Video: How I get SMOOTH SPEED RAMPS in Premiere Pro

Hey guys so I just wanted to make this quick video on how I get super smooth speed ramps in Premiere Pro.
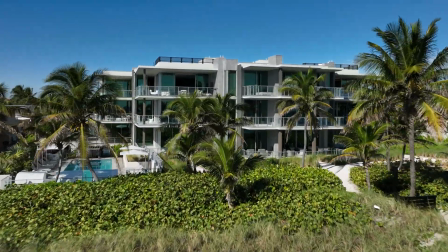This is a basic speed ramp. Now it looks okay like you could probably get away with that a lot of people would call that done.
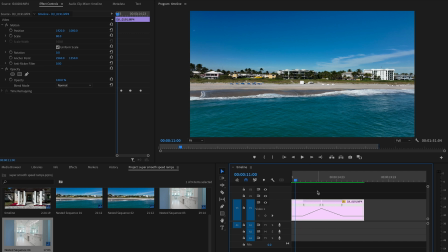But to take it to the next level and make it extra smooth before we
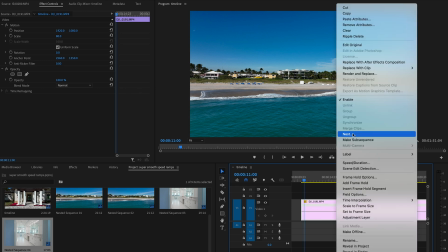set our keyframes we're gonna nest it and warp stabilize it.
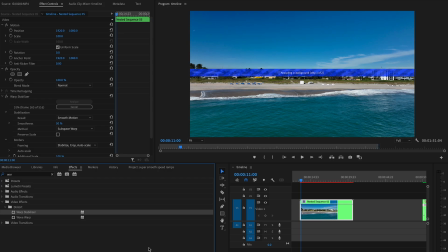I know what you're thinking warp stabilizer I could have thought of that right? So that's just the first part now Now this is the second part to smooth speed ramping.
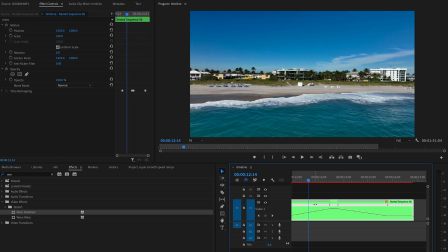It's how you adjust the keyframes.
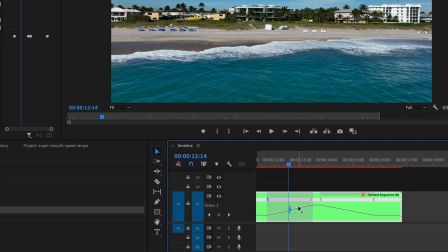So if you click on it here, and then you see this thing, I don't really know what it's called, but I know what it does. If you leave it straight up and down, it's gonna be pretty much one speed as it goes from here to here.
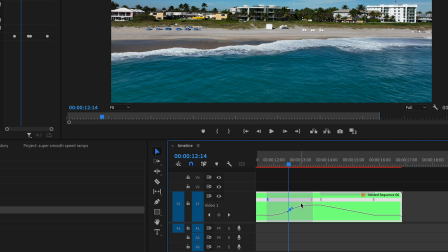But if you curve it like this, it'll start slow, and then it'll go quicker, and then it'll slow down as it approaches the top.
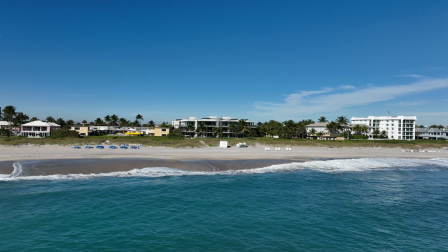You do the same thing on this side. It's more of an ease in and an ease out.
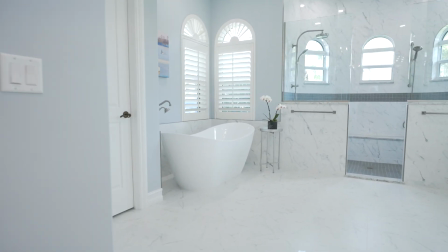So here's another clip. This is without warp stabilizer and without adjusting the speed ramp itself.
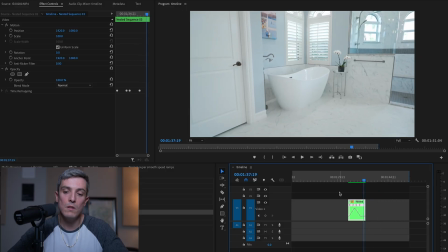It's not terrible. You know, most clients probably wouldn't even know the difference. They'd probably be like, oh, this is good.
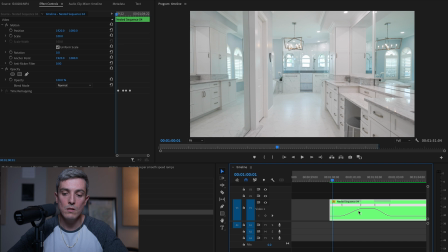But how can we take it to the next level? This clip here, as you can see, I've adjusted the speed ramps and also I have applied warp
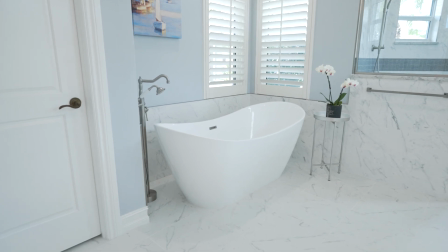stabilizer. It's just a small detail that when you add up a lot of small details in a video it just gives it a little bit more of a polished feel.
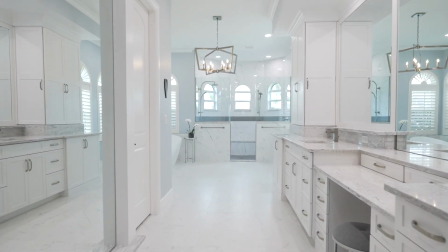So here it is again before you
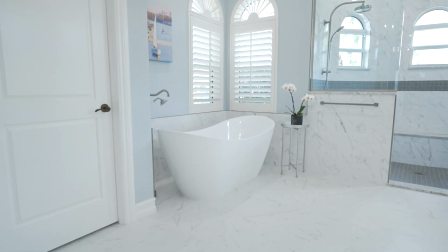can see it's just a little bit smoother. So it really starts with first how you get the shot and making sure that you get a smooth shot to begin with because a lot of times we use warp stabilizer to try to save a shaky shot when in reality I think it's better for these situations when you take a shot that's pretty good and you make it perfect. With the speed ramps this should be purposeful.
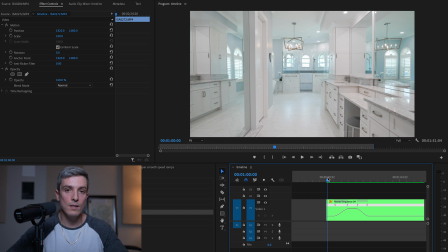Your video should really only have a handful and it should be with a reason not just speed ramping every shot because you're trying to make it more interesting. This shot it starts at the beginning of the bathroom and it would take forever because the shots in slow-mo if I let it just play out to get to the
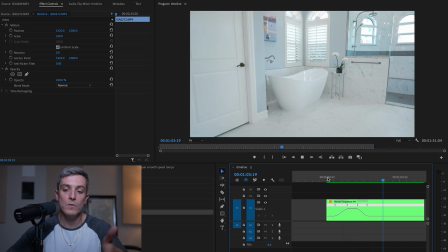bathtub but I wanted it to get to the bathtub in one shot so So that's my purpose behind using the speed ramp. So that's it guys. I just wanted to make a quick video on how I do smooth speed ramps in Premiere Pro. And if this video was helpful for you, please like and subscribe.